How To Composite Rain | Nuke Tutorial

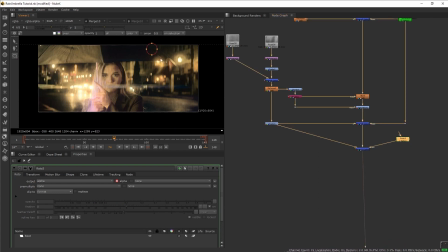458s
connect the mask of the merge to this root node and i want to create a circular mask around the light and then let's add blur to blur out the roto and maybe reduce the opacity of the rotomask a little bit great so now let's add the mask to the headlights of the car
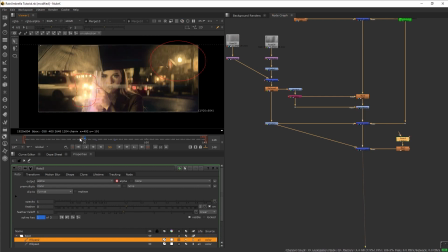474s
at the back and we want to animate it to make it look like it is obsecured by the passing car perfect so now we have this glowy rain that is affected directly by the very bright lights next i want to add some time offset on this so let's set it to say minus
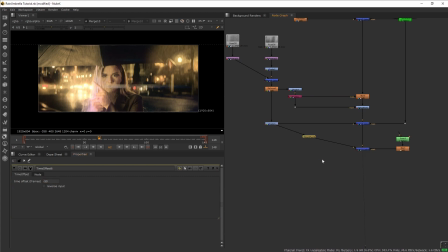490s
50 just to add a little bit of more randomness on the rain next i want to do this again but this time for the red tail light of the car so let's get another
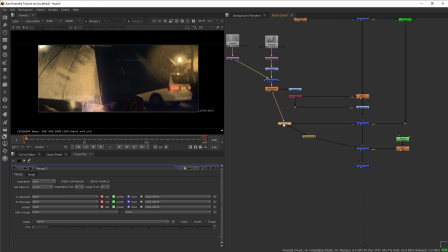501s
merge and then connect it again and but this time i want to connect it to the rain elements just before it is being color corrected by the grade because this one i want to add
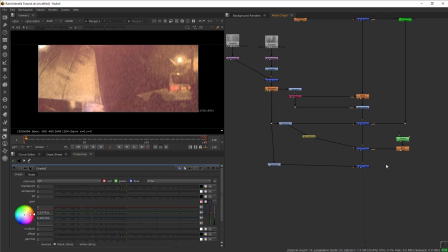511s
a brand new grade and make it red and then mask it
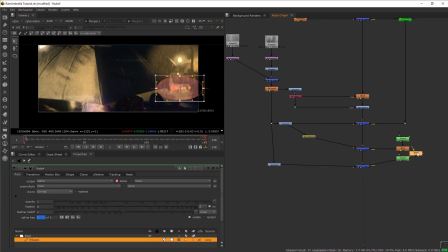516s
around the car awesome so before we wrap up on
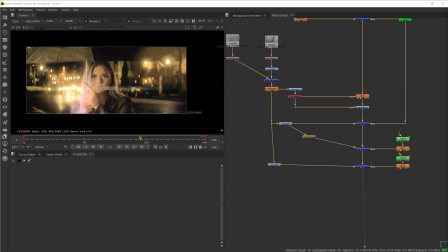521s
this background rain elements let's polish it a little bit more first i want to put our
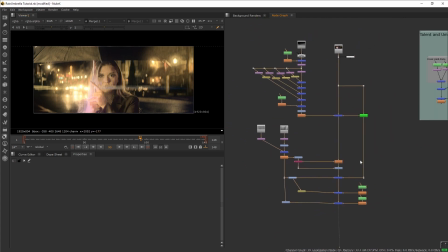527s
talent here on top of the so what i want to do is i want to go to the side here and go to the rodo that i have now let's
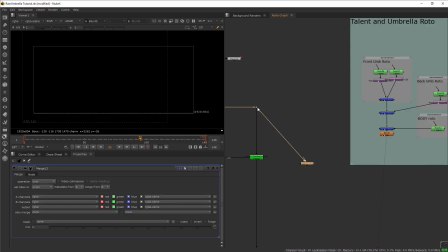533s
get another merge and we want to set the b to the plate and the a to the rodo and then we want to set the merge to mask and now we have our plate being masked by
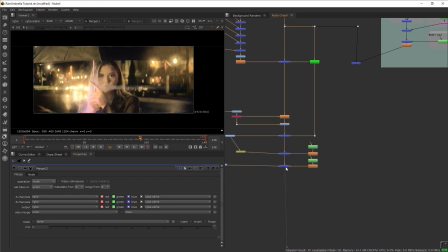545s
the rodo and then at the bottom of our composite here let's create another merge and we want to put our mask on top of everything that
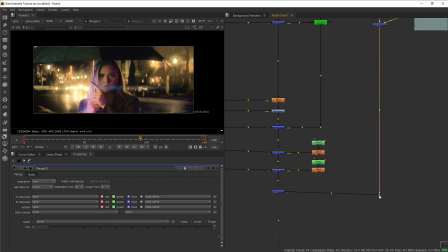555s
we just did perfect so now our talent is in front of the rain elements that we just made
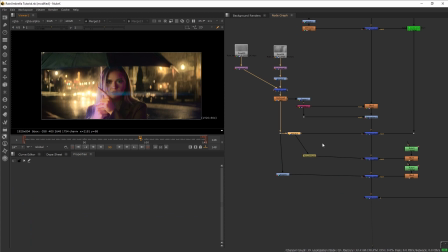561s
okay so now one last thing let's reduce the thickness of our background rain so go to the grade and reduce the gamma
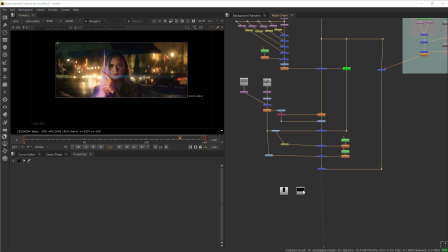569s
perfect okay so next let's add the rain water dripping
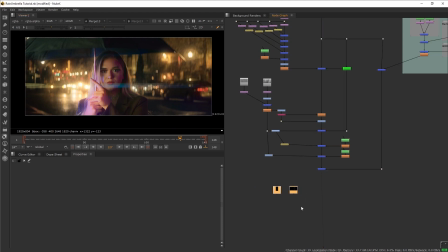575s
from the umbrella so down here we have this water dripping elements so what i want to
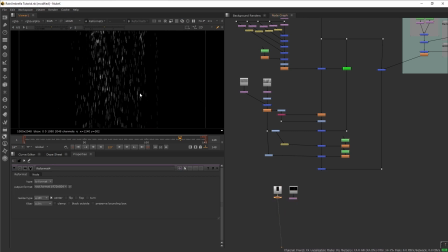580s
do first is of course i want to reformat them and here we can see that our elements are being cropped by the reformat but worry not if we add a transform below it we can bring back the areas that got cropped and then you can also hold control and move the pivot point of the transform node as well
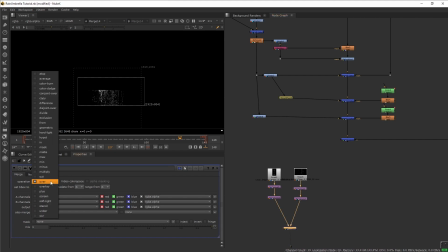599s
next let's merge these two together and make sure to set it to plus and then let's merge this
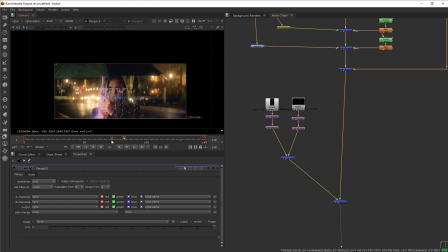607s
to our plate perfect so now we want to position our rain here just on top of the umbrella close to the edge but not on the edge that way
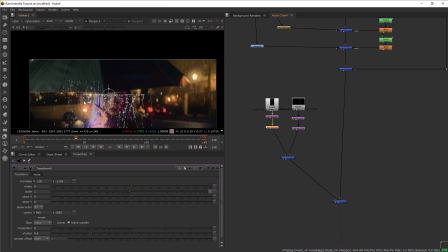617s
we don't have to meticulously track the edge of the water to match the edge of the umbrella we can just deal with that using masking later next let's make this water dripping tracked into the plate so let's go back to
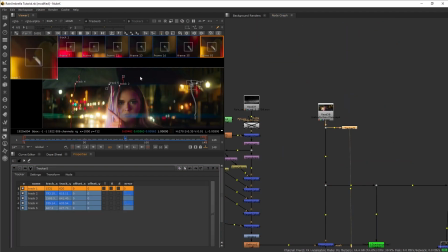631s
our tracker node and i want to pick this three points one two and four and then i want to enable the t or transform on all these
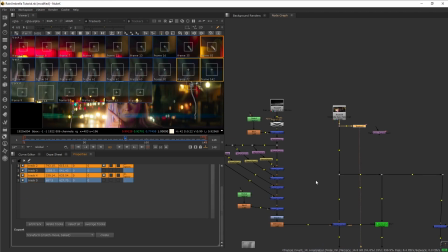640s
points and then here we are going to select match move baked and create our transform node so now let's plug this into our
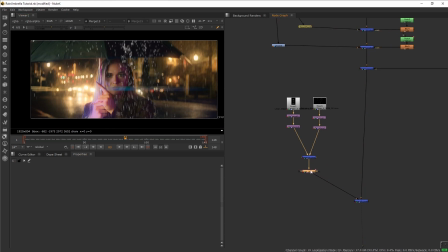650s
rain and there we go now our rain is being displaced because we didn't set the
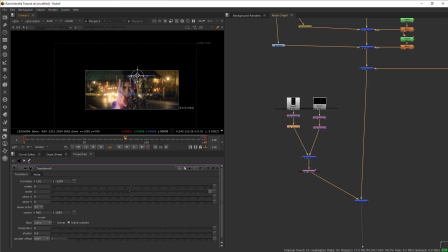655s
reference frame on the tracker node but that is fine we can just move our rain back in place perfect so now we have our elements tracking into
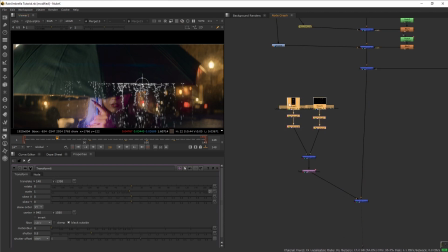663s
the shot next i want to basically duplicate this and populate the scene more okay so this is what we have i did not do anything big
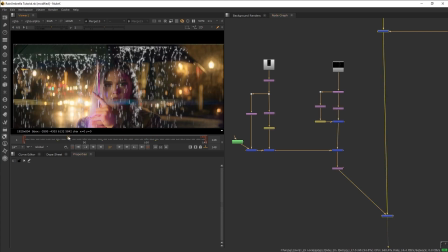672s
just duplicating and moving the elements around do some time offset to make the duplicate looks different from the other next what i want to do
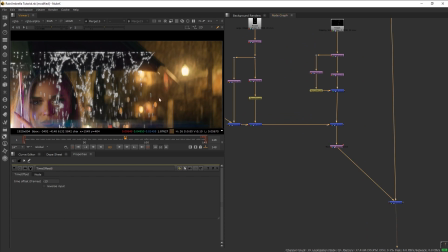680s
is to add a water dripping on the side of the umbrella but for this one i don't want it to be tracked i want it to stay in place just like how this part of the umbrella is not moving so let's get a merge node just after the match move
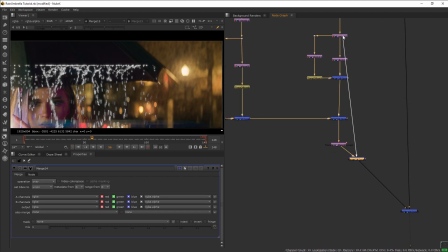694s
transform and then we are going to input the rain again and then add transform and let's move this to the side